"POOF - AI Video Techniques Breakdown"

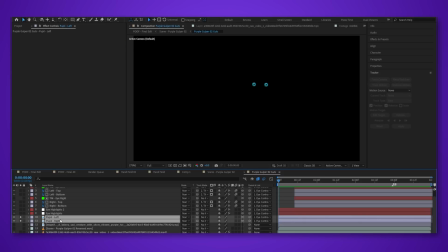[8:16]
After that, I had a couple of position keyframes to move his gaze back and forth to make him look a little manic and worried about what's going on around him.
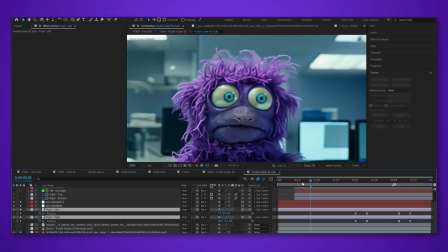[8:23]
I also added just a couple of small highlights over his eyes, and then faked some blinking movements using a similar technique. While this isn't perfect, it's great and it allows for way more control over the scene than if I had just relied on Dream Machine.
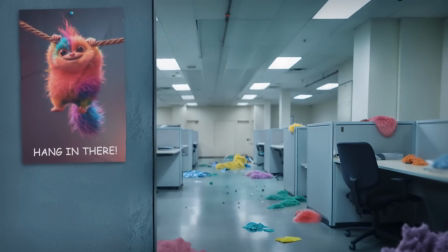[8:38]
Now let's take a look at the final shot of the short. This office shot is made entirely of still images placed in 3D space.
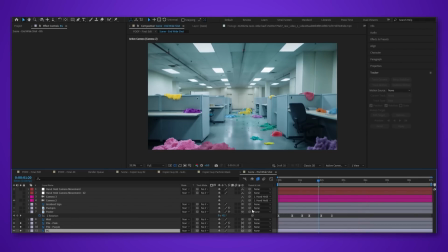[8:45]
We have this background and into the office, two separate layers of just fur,
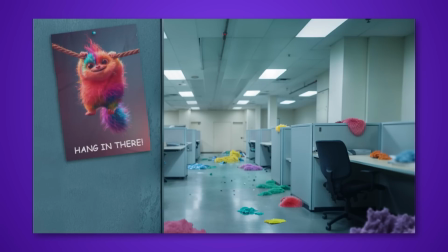[8:52]
and then this foreground wall with the poster. Here you can see what the scene looks like from another angle.
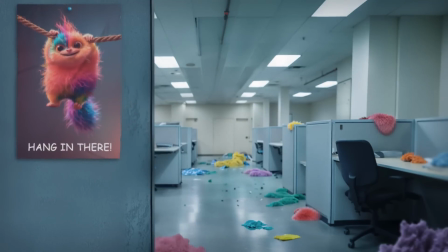[8:58]
Again, we're gonna use that fake handheld camera to really sell the look by adding some really nice organic movement and a little parallax between our foreground and background.
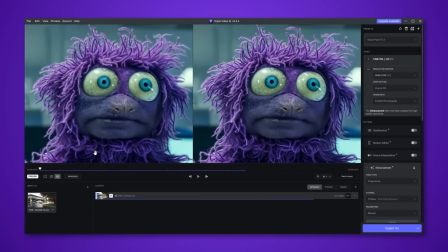[9:08]
My last step for the video was to export the entire short and then run it through Topaz Labs AI video upscaler i'm usually
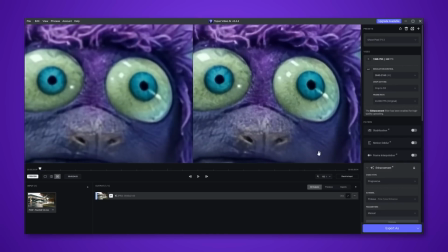[9:17]
just looking to goose the resolution to 4k and maybe add a little overall sharpness i do want to warn you that uh a lot of these upscales can get really
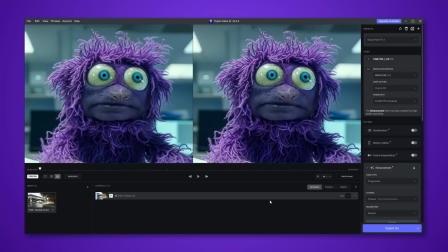[9:25]
heavy-handed quickly and produce a lot of noise and a lot of maybe artifacts that you don't actually want in the video so i'd suggest using them spearingly and
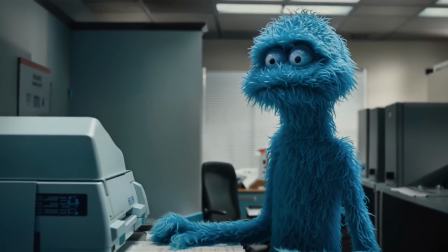[9:33]
again much like the magnifique step earlier you can skip this entirely and just work within the resolution of the actual clips from your your
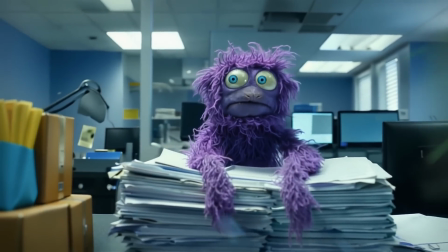[9:39]
text-to-video or image-to-video generator. All right, so that pretty much covers all of the visuals for the short.
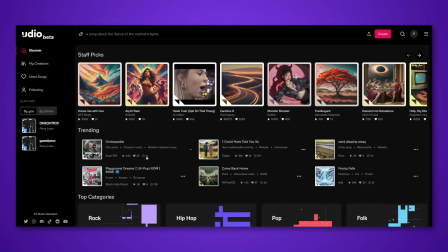[9:47]
For the audio, I used UDO to create the sort of elevator music biot rock backing track.
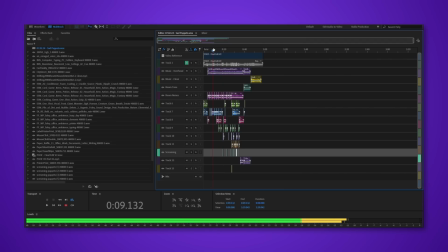[9:53]
Then I did all the sound design in Adobe Audition. I get most of my sound effects from Splice,
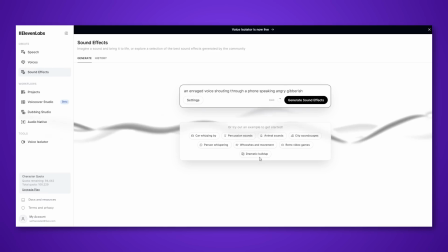[9:59]
but I did manage to make a couple of really specific sounds with Eleven Labs' new text-to-sound effects function. So like the screaming puppets that sound very much like screaming goats and the angry voice on the telephone were generated with Eleven Elaps.
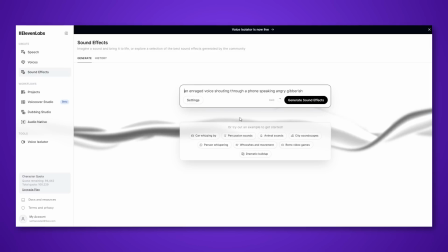[10:15]
Pretty crazy stuff, tinker with it, see what we think. I'm kind of excited to try it out for some future stuff.
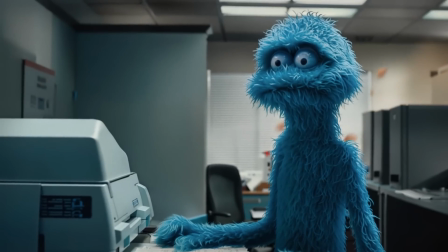[10:22]
Alright guys, that covers all the tweaks and techniques I use for this project.
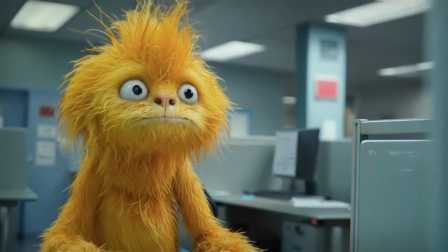[10:26]
I hope this has been helpful and maybe inspired a few of you to push your AI generated videos a little further.
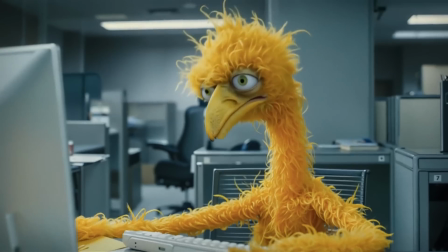[10:33]
If you have any questions or found this helpful, please drop a comment and consider subbing to the channel. Thanks for watching, guys.